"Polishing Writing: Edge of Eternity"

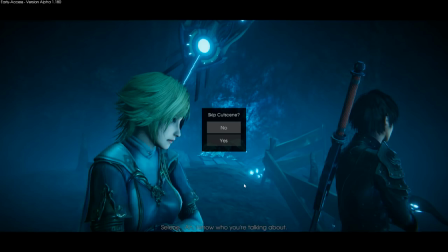This is a great dialogue in that the main character admits that they were a dumb kid, and they did dumb kid things, and that is great. And it also establishes that the sister was there for part of it, which is great. It really establishes what's going on, but the dialogue is flabby. This is the sort of dialogue right here, this exact line.
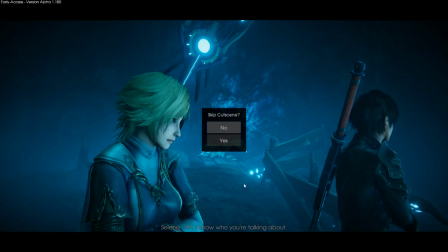This is the sort of dialogue that people complain about when they complain about video game dialogue. There is literally no reason for her to say, ah, I know who you're talking about. she should be instead trying to pull an answer forward or
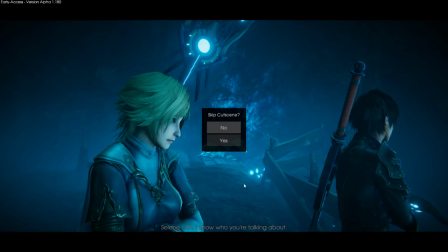commenting on a state of emotion or something similar so for example instead of saying ah i know who you're talking about she could say oh i remember that day or oh yeah him or oh yeah it but what they're doing is they're
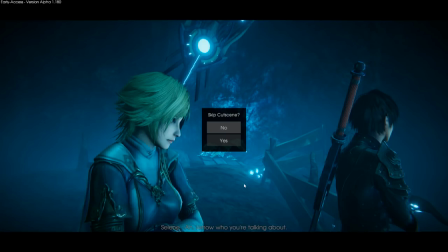trying to be cagey they don't want there's a lot of obfuscation here where they're like oh it's that thing and then they'll reveal that thing later on and that's not very i don't think that that's a very good way to do it um you need to build up uh expectation in the audience
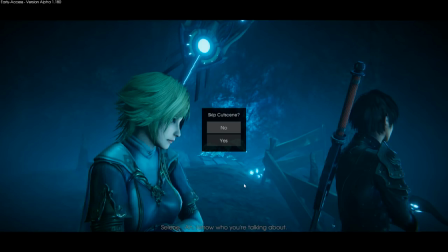and you do that the easiest way to do that is to tell people what's coming and just by saying that thing oh let's dodge around it that's not really gonna set it up in the audience's mind especially when it damages the um the dialogue to this extent to try and dodge around it
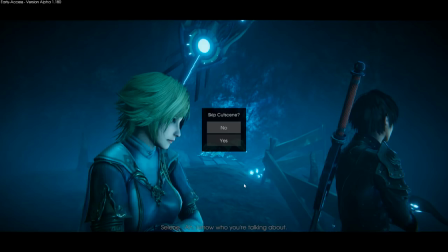like she might say oh that damn rock monster or that damn that damn golem that would have worked really well too it would have established that a she's willing to swear b she holds something against the golem um that sort of stuff that sort of characterization is what reworking the scene is all
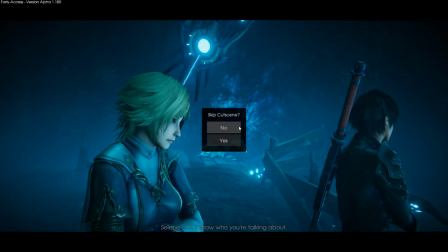about you go back and you're like oh my first take was a little bit weak in these specific areas go back and add some characterization go back and add some prep for later so that the players will actually feel that that golem is is a risk when it comes because we've talked about it in in you know in these cut scenes um so for example
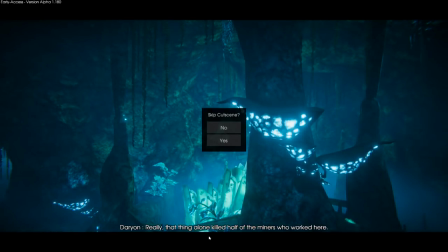he goes really that thing alone killed off half the miners who worked here this is something that also needs a work this line is much much to tell rather than show It would have been better if Darian said something like,
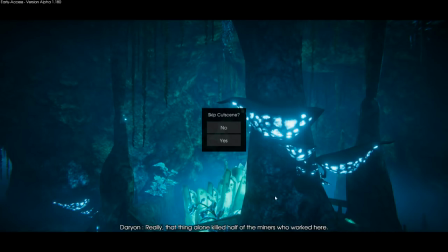yeah, that golem was surrounded by corpses when I found it, or something else that's evocative, like, yeah, I watched it tear through the miners, or I watched it – yeah,
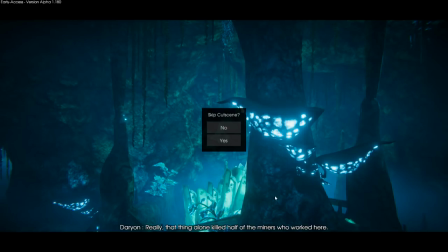that miner nearly got thrown through – you just come up with something that's evocative. and that way you feel that the monster is a threat and you can establish exactly what kind of physical threat the monster is like oh that
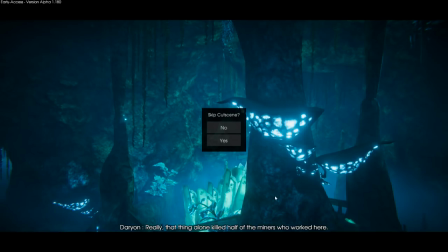monster incinerated a squad that's different from oh that monster punched a miner through a rock wall those are both powerful things to envision but we have to be told about them in order to envision them and it would build up a sense of threat and it would make the earlier boss feel this first boss feel interesting
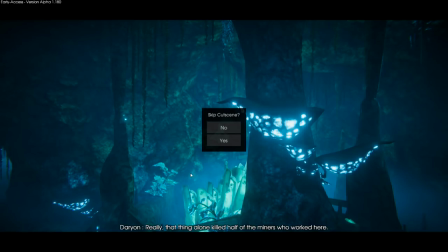Also, there's a bug in this cutscene skipping menu, where if I hit escape, it goes into the background, and then it bugs out at the end.
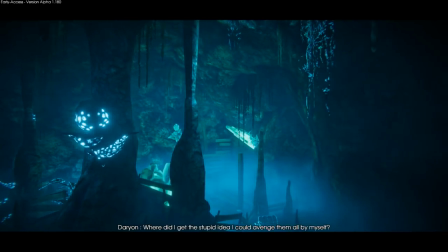So, you know, bugs, little things. So this part is good.
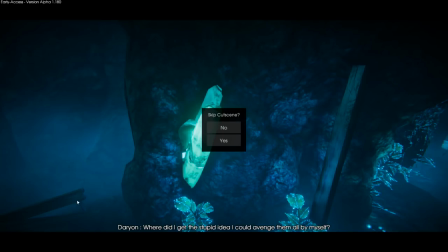I like how Darian admits that he was a dumb kid. We find out that he had a sense of justice, and that he went off half-cocked, and that he admits it. That's wonderful. It tells us so much about who he is.
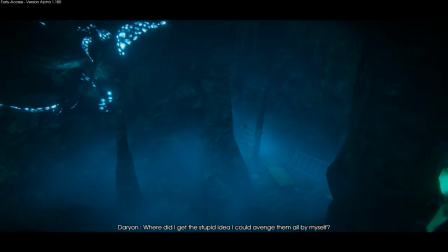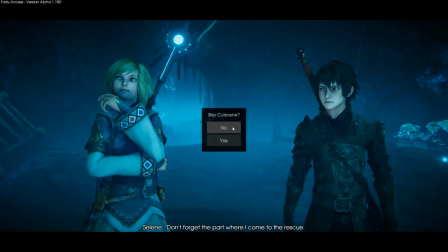Now, this line is bad. Instead of simply stating things like this, I think that you need to be pulling the conversation forward. So I think that it's generally better to try and get the other person to admit something
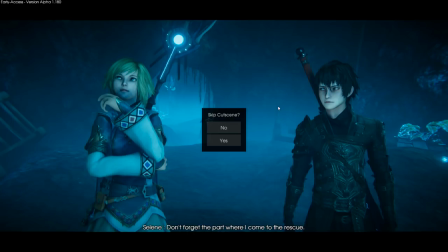rather than just putting in your own line. It's like the inverse of yes and-ing. You're saying yes and, and then you're leaving it for them, right?
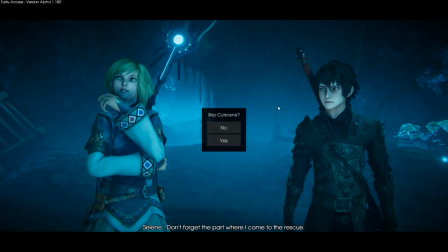So the idea here is that Selene's comment might have been better off as something like, oh, and do you remember who rescued you? Or, oh, and who did you want to thank for rescuing you? Something like that. Where you can still establish that she's the sort of person who needles her little brother.
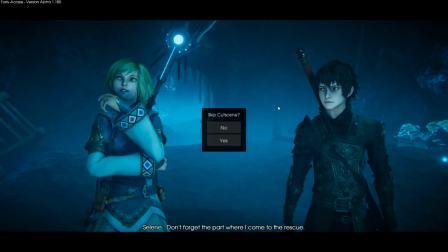She's the sort of person who, you know, pokes fun at him gently. And that's a really great character trait. But you need to keep the conversation rolling because this feels very mechanical. Like, click, clack, click, clack. It doesn't really flow.
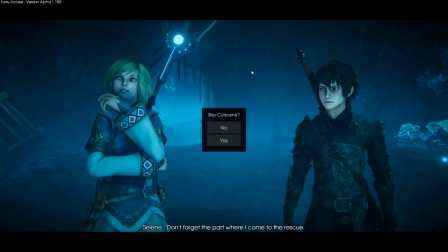And part of that is just because it doesn't pull the other participant into a response, aside from, which I believe is what he says. Oh, and that's funny, too.
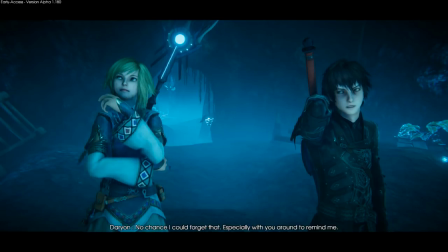Watch this. Boink. Boink. Boink. Boink. And this here, this is not a very good line. But if she had pulled him into the conversation properly, it wouldn't have to be there.
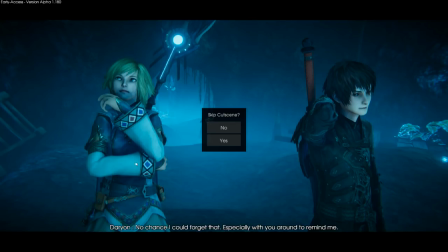He would be saying something else, like, yeah, yeah, thanks again. or for the hundredth time chest
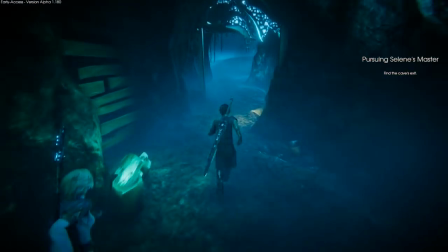let's fight
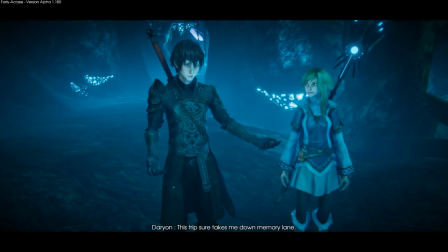so here's a cutscene that's nice it needs a
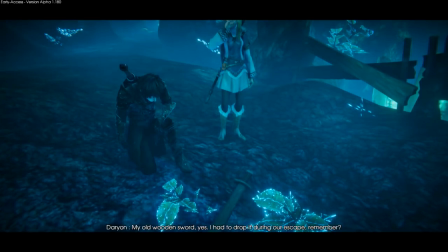little bit of work on the animations these mechanical animations are a little bit distracting I feel like there is a lot
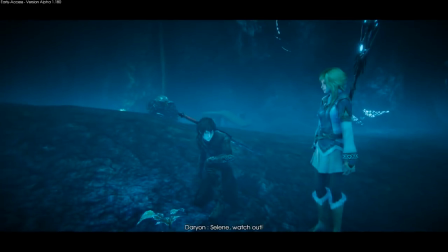of linear lerping rather than organic LERPing or manual in-betweens,
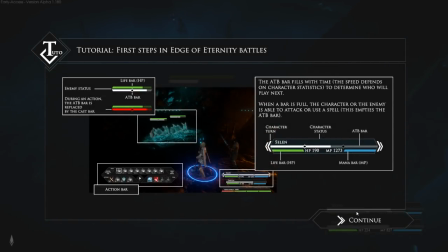which does give it a mechanical feel. That mechanical feel would go away a little bit if the camera was more organic, but it's not.
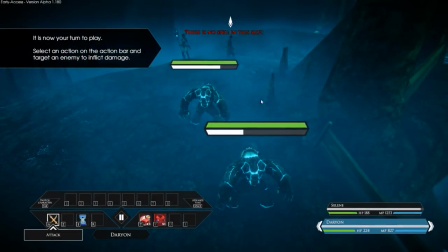So this is the first combat. I think it would be better if this had been the
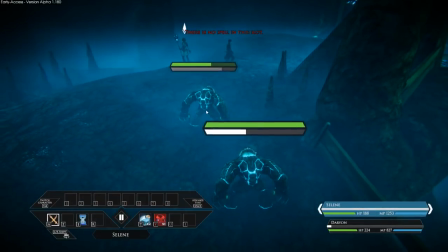thing that we did as the opening scene where we were a super soldier. That would have been much more compelling and interesting.
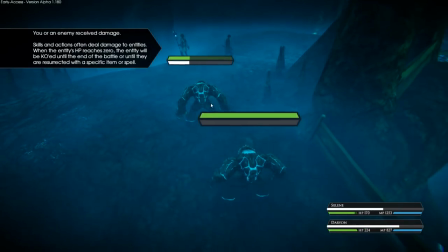people how to fight by giving them basic level 1 enemies with basic level 1 heroes is one of the most boring things imaginable.
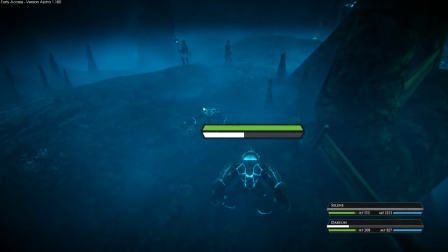Now that said, the basic idea of fights in RPGs is to be serviceable.
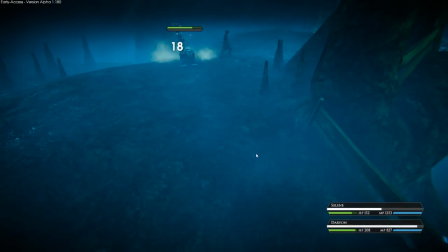There are very few RPGs where the fighting is the main draw of the game in terms of being the most interesting part.
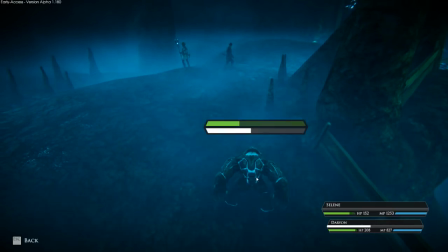Usually an RPG focuses on making one thing really interesting and then using boilerplate standards for the rest. And that's clearly what they're doing here. This combat is intended to feel a lot like other kinds of combat, and it's intended to be interesting in that it holds your attention, but it's not supposed to be the compelling part of the game.
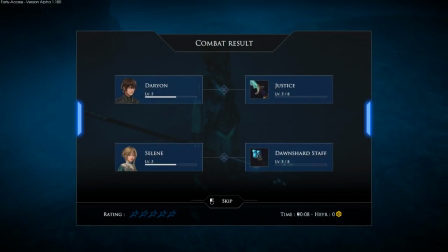And I think that's fine, so I don't have any complaints about the combat.
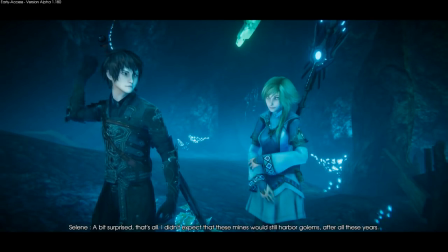A little subtitle error there.
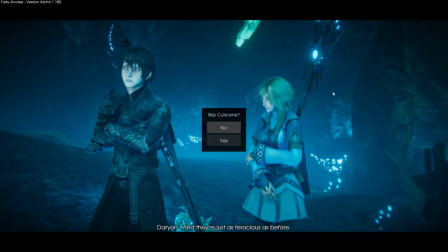So this is a camera opportunity that they missed. You see how they're still focused on the same scene here, they could move the camera. I know that moving the camera constantly requires more scripting and more animation work, but there are ways to automate it, at least partially.
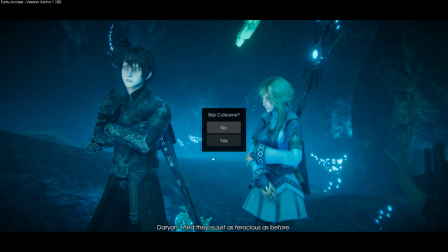For example, slow gentle pushes onto the characters that are talking and that sort of stuff, that can all be done automatically. And cutting to slightly different camera angles shortly after a line begins is tried and true.
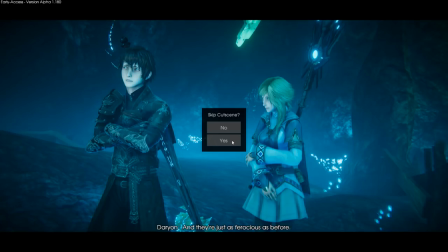You can go ahead and do that fairly automatically so you don't have to manually script every camera motion but there is a camera motion coming up that is pretty bad and this is also really very very aggressively narrative